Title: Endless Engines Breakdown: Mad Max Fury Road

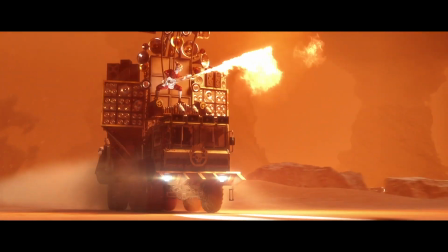0:00 So I decided to do another breakdown of my submission for the Endless Engines challenge.
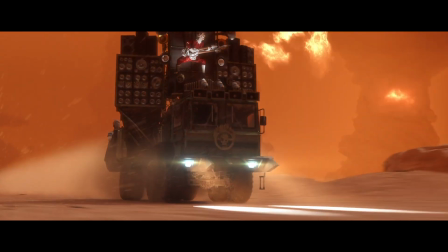0:05 This one was a tough one for me and I struggled a lot, so let's see what I did. Very complex hyper-maximalism.
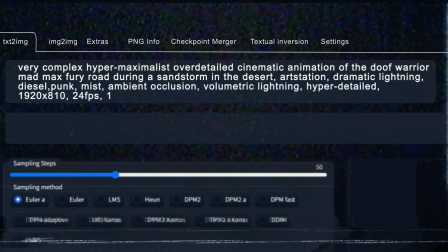0:12 Blurry.
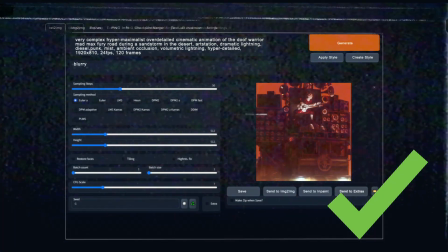0:14 Okay, so hopefully this is the future, but things go crazy nowadays, so yeah, let's enjoy the process as long as we can.
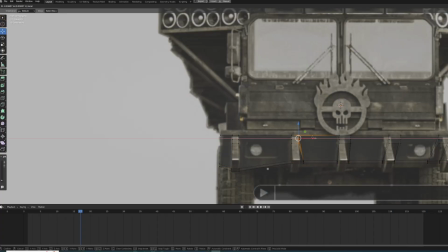0:22 So I started the block out for the Doofwagon,
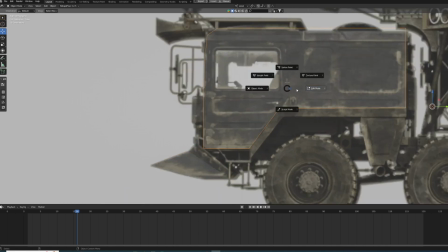0:26 which turns out to be very stupid because this vehicle is wild of details, and I really cursed myself that I choose this kind of model.
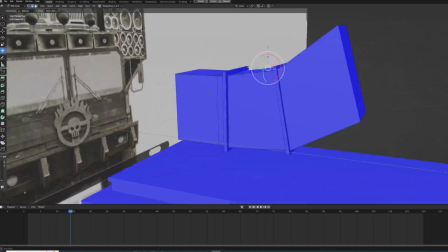0:34 Luckily enough, there was a great reference on TurboSquid,
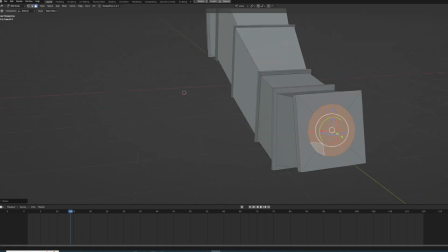0:38 even though the model was too expensive for me, but I tried my best to replicate the overall look of the Doofwagon.
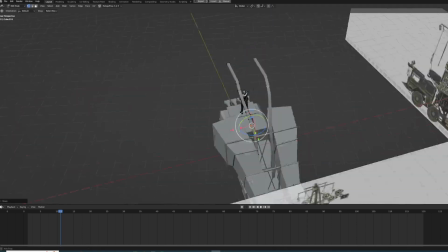0:44 And then really start block out all the little details that comes with this vehicle.
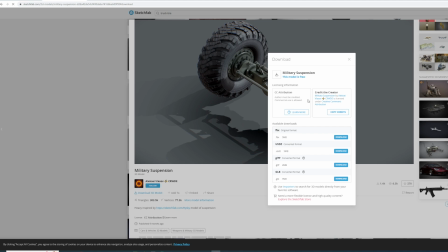0:52 Here and there I just fill up all the details with some models that I found on Sketchfab,
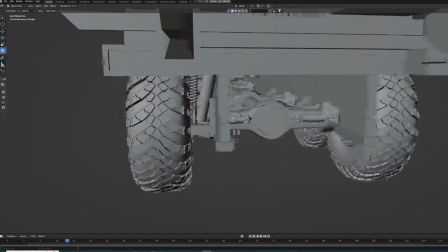0:57 so once again, thanks to all the awesome people that share their stuff on this awesome page.
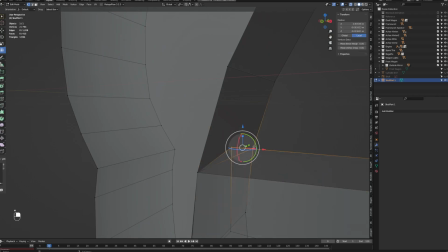1:02 But yeah, this is how it turns out, and it was a good challenge anyway because I never did any hard surface modeling before.
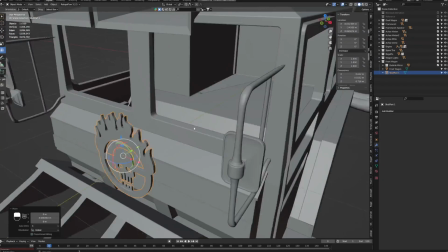1:08 So this was a fun task to do, to really, you know, jump into the cold water and try my best to get a great result.
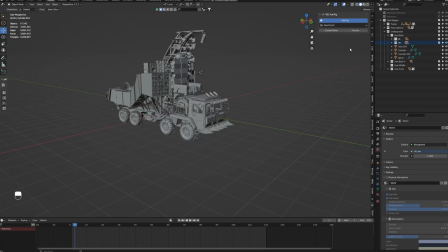1:18 As a next step, I was rigging the Doofwagon, and for this one I was using the RBC add-on,
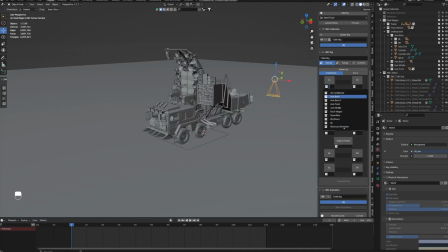1:24 which is great when it comes to rigging cars, trucks, motorcycles, whatsoever. It's pretty affordable and easy to use, so you can really quickly set up your rig and start animating.
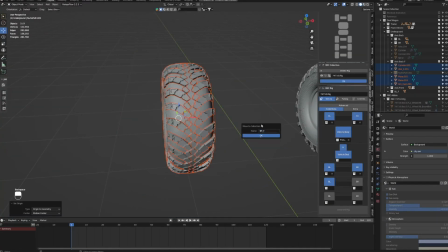1:35 Therefore you just have to make the right collections, especially for the wheels, the vehicle body and the vehicle trailer.
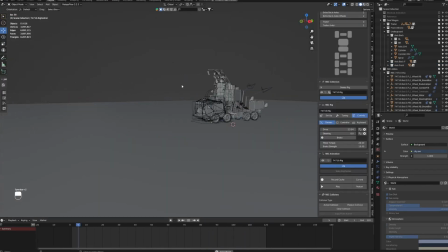1:42 And then you can pretty easily set up your vehicle.
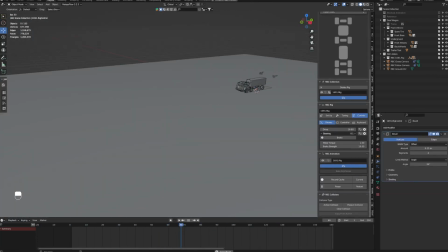1:45 Even though it was a little bit more complicated in my case because I had so many details along the vehicle,
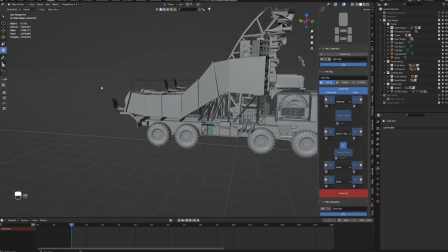1:51 so I had to proper parent stuff to different parts of the body to make the physics of this car work.
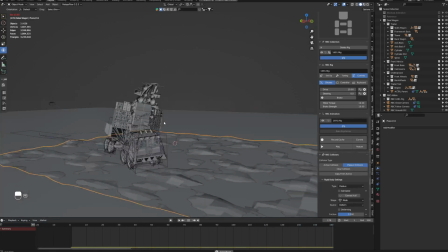1:57 And then I spent a lot of time balancing the simulation of the rig, because my original plan was to use a very displaced road,
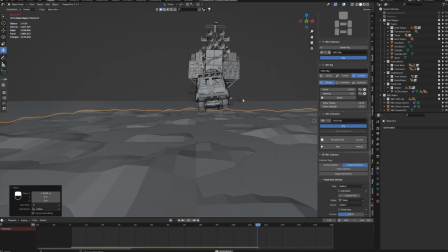2:05 but because of the height of the tower, the simulation went a little bit too crazy for my taste, so I balanced down the road and make it a little bit more even,
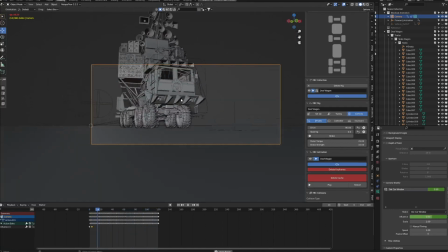2:14 so that the shakiness of the rig was not too crazy and matches better with the original footage of the Mad Max movie.
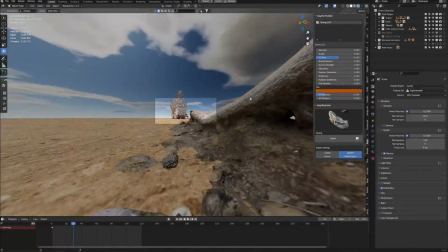2:22 Next up I was creating the environment of my scene and used the BaggerPie add-on for distributing some assets along the way,
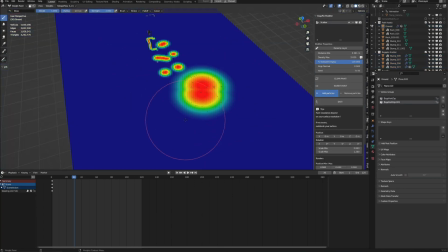2:30 especially rocks and dry sticks and dead trees, all that kind of stuff.
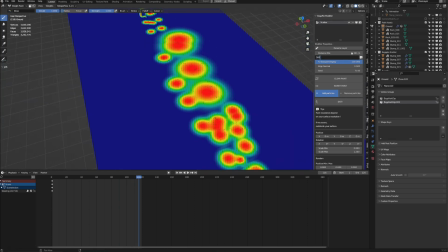2:35 Because I realized in the original movie there was no foliage, no vegetation, not even a cactus,
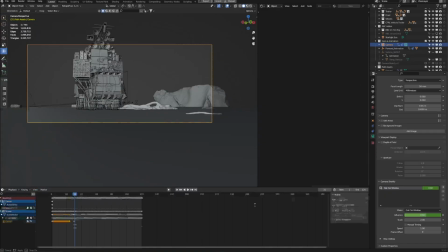2:42 so I was really focusing on rocks and really just create
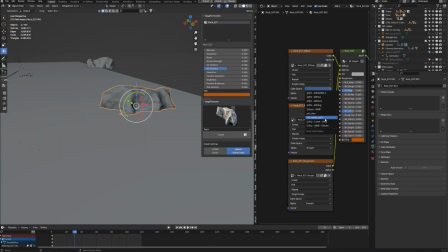2:46 kind of like a dry desert feeling and try to balance the foreground,
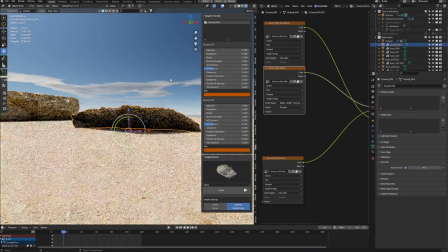2:51 midground and background elements to create a pleasing and balancing environment for the animation.
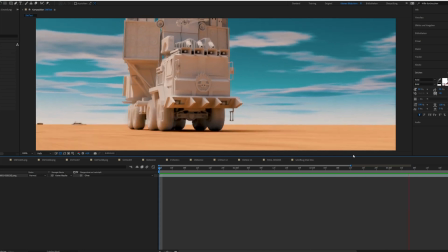2:58 Originally the plan was to recreate the opening scene of the Doof Warrior in the film,
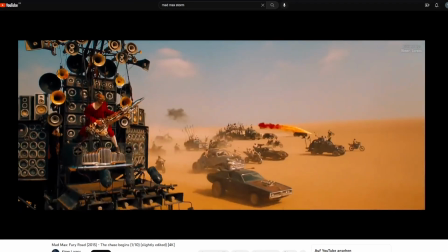3:03 with a lot of cars in the background and just, you know, like the Doof Warrior as the center of all of this.
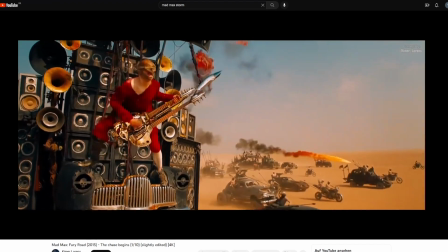3:10 And I soon realized that this was maybe a little bit too complicated because of all the other vehicles and a little bit too boring for the overall look,
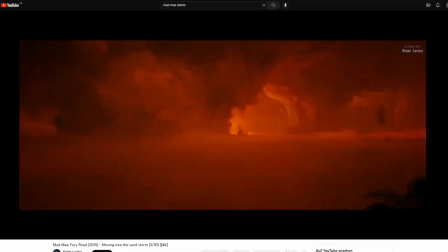3:17 so I decided to switch into the Sandstorm, even though it is not really part of the film.
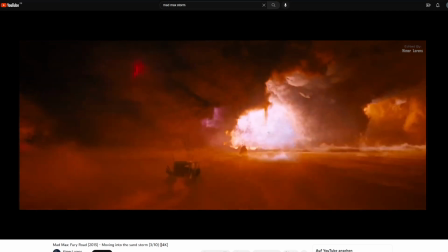3:22 But I thought, hey, why not? It's my version of this, so let's pretend it's a normal Tuesday for the Doof Warrior driving through a sandstorm.
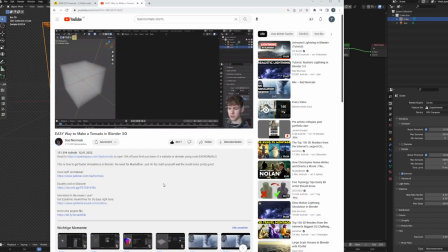3:29 Actually, my sandstorm turns out to be a modification of the tutorial that you can find on the Bad Normals channel. In this episode he's trying to create kind of like a water tornado,
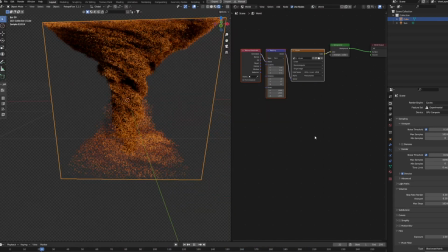3:40 and I adjusted the settings to take the look of a sandstorm.
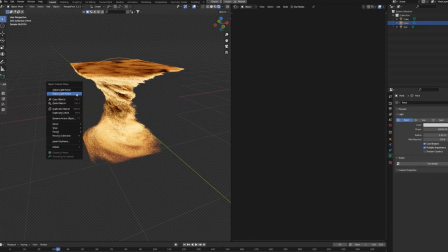3:46 And then start playing around with some point lights to emulate lightning that is inside of the storm.
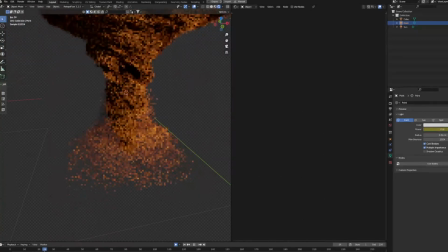3:52 But it turns out to just not look that good, so I had a happy incident where I was playing around with the emissions trench,
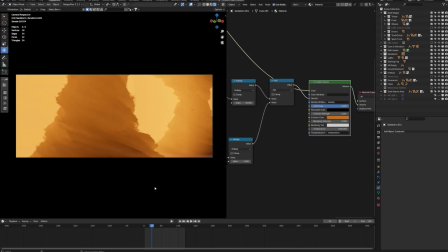4:00 and this way I was able to lighten up the sandstorm and moreover lighten up my overall scene, so I was not in need for another HDRI.